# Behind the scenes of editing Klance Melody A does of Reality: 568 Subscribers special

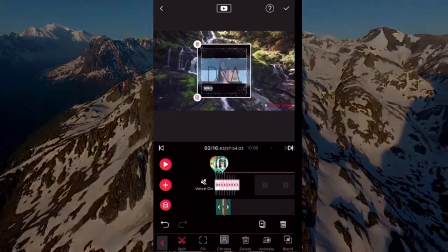I feel like it's a very important staple to every video, especially on how you show
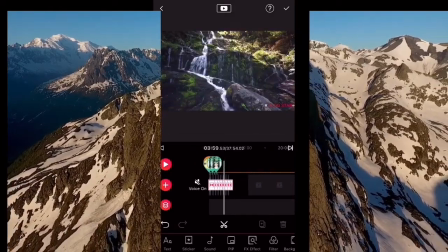all of your socials and also how you
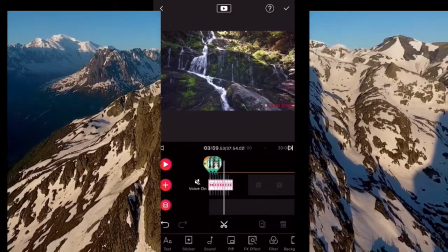show any of the videos that you would suggest for others to watch.
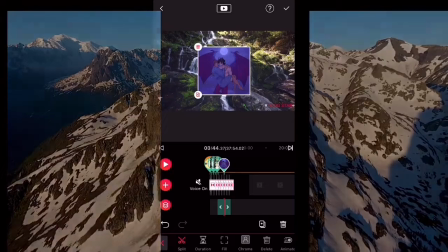Now we find our next visual for this video,
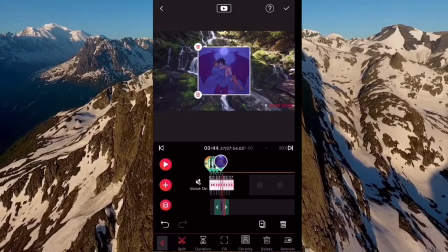which is a picture of Keith lifting up Lance, because in this video Lance is,
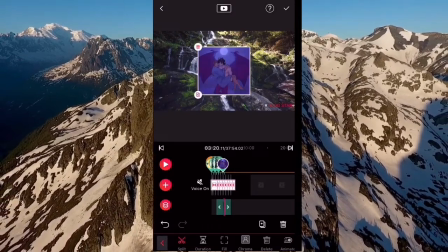he's knocked out in the hospital and Keith is kind of
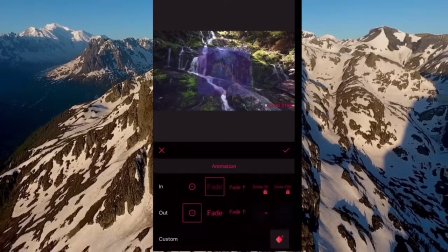taking care of him and also admiring him at the same exact time.
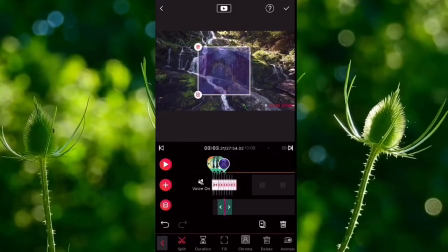So I do the same exact thing, the fade in, the fade out.
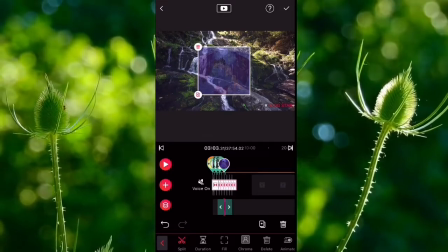Turn the volume all the way down because I'm tired of hearing the volume mostly.
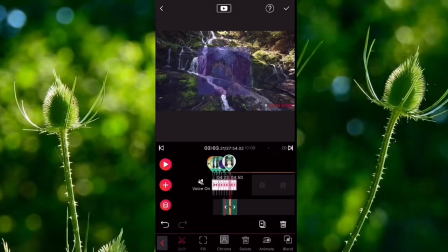And then I put a
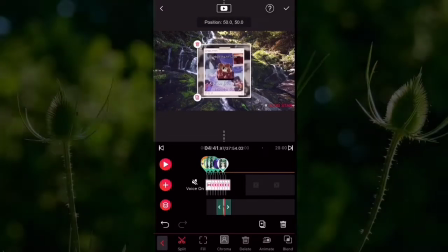social video in between of the photo itself.
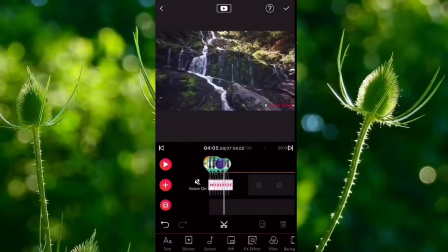I try to space these out as best as I most possibly can. And going for more stock video.
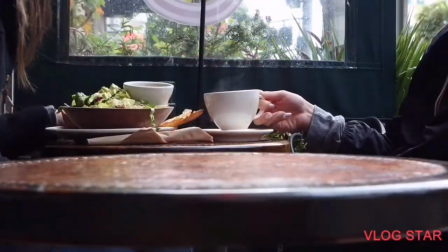After that, I went on a quick lunch break and pretty much ended for the day.
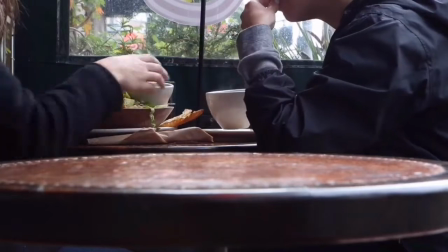I needed to because my battery was at less than 20%. And we both needed to eat.
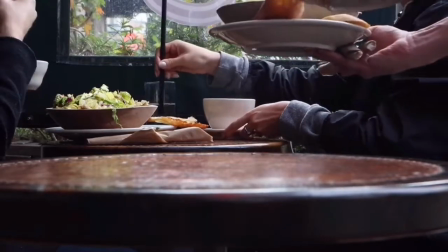Literally and metaphorically. It's kind of tired of being in the studio.
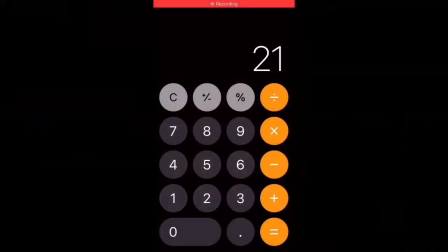So I also just wanted to get a
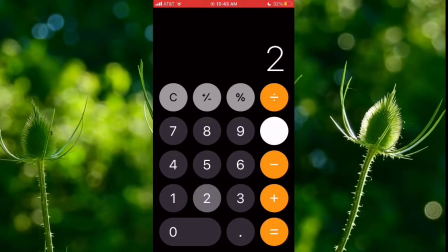quick little calculation on how long I needed each one of the
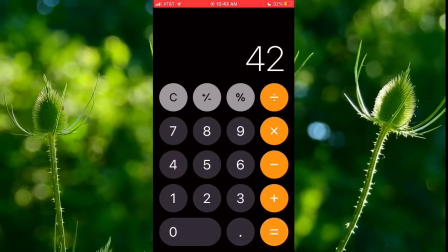clips to be within the ending video.
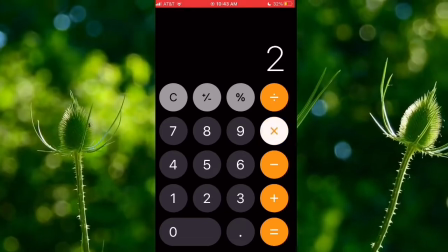I believe I had maybe like 2 minutes or 60.
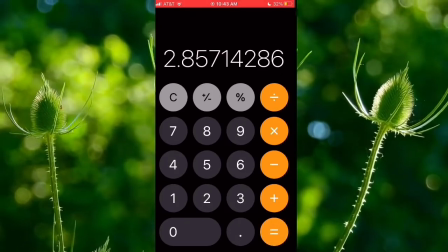Yeah, I had 120 seconds left, so I was just trying to figure out how big I should approximately make them.
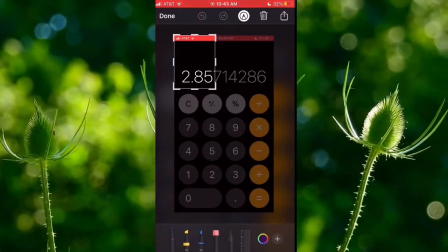I screenshotted it and I moved it up to the first 2 decimals because that's really all that you're gonna see in Vita,
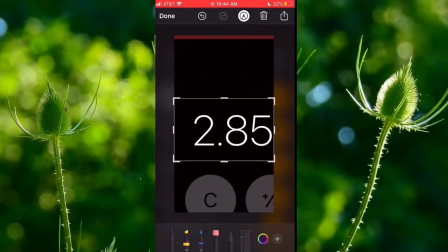but that's what I did, so then I could go ahead and get ready to start editing.
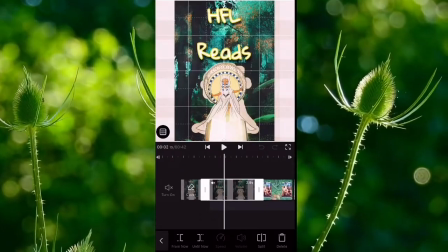So I had all my photos already ready. So basically what I did, as you can see, is I started making them
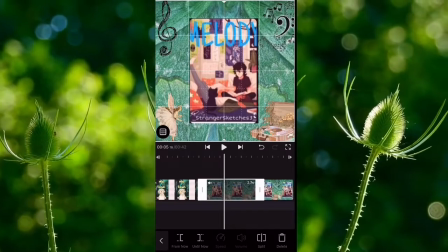2.85 as the calculation kind of just approximately told me to do.
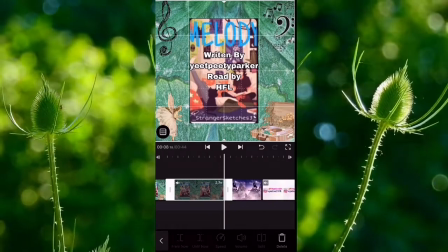It wasn't exact, which means that I was going to have to make some longer than others,
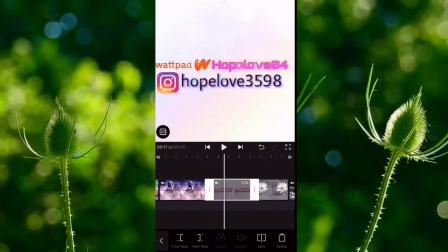but that's what I basically did for this part.
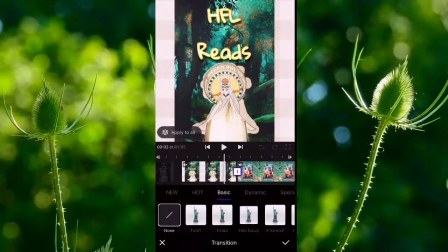After I finished up adjusting all of the times, I went in and I started working on transitions.
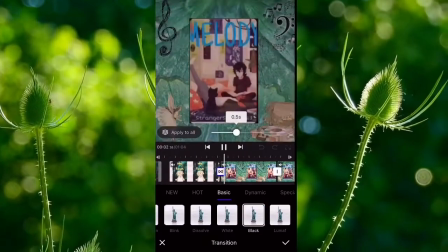I think I figured I wanted to work on transitions before effects today, so I was going to do the dissolves because they feel,
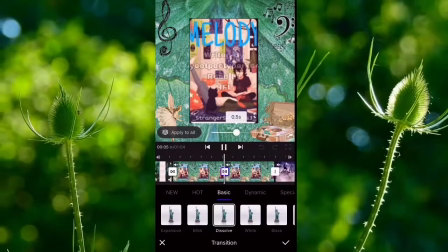like as I said before, the dissolves are just something natural,
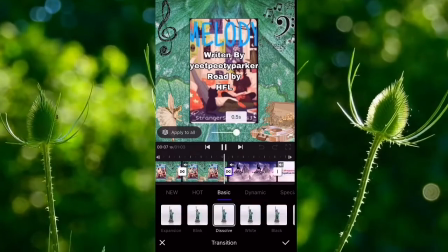and I felt like the first couple of clips with the title slide should never really have frames.
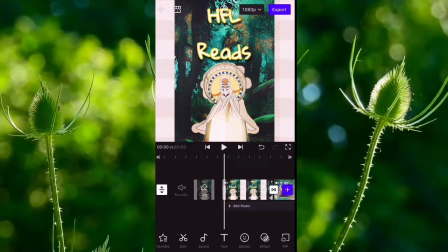At least that's just like a me thing, so I went through.
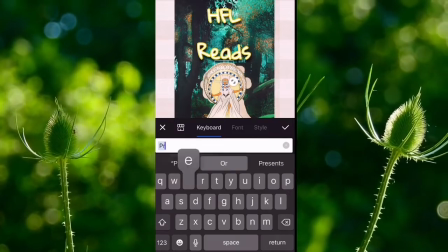I kind of want to watch it through. I also put in presented.
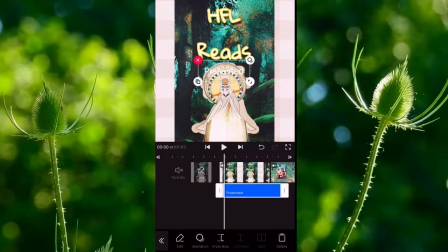I started to size that up and get ready to animate it.
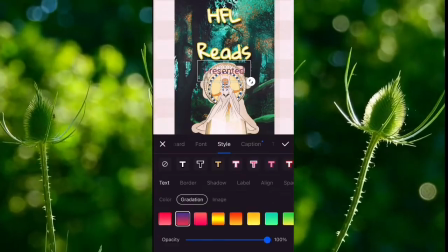I also went and made it Robo T, went to gradient,
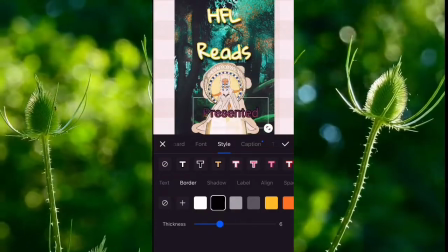and I made it the purple red kind of gradient with the black outline.
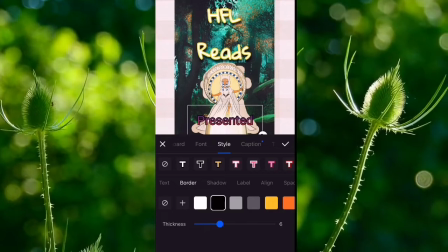Honestly, it didn't show up that well, so if I left it that way, I'm kind of going to be disappointed.
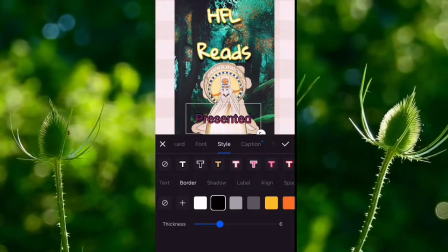Yeah. And as you can see, I kept trying to line it up because the photo itself is not lined up in the middle.
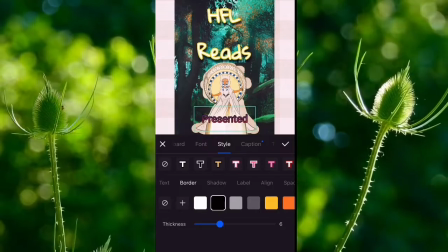So I was like, how am I going to line this up to make it look like it's actually in the middle?
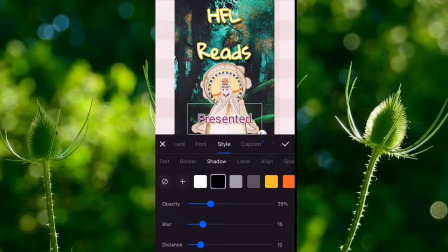I also turned it to white on the outside so then you could see it.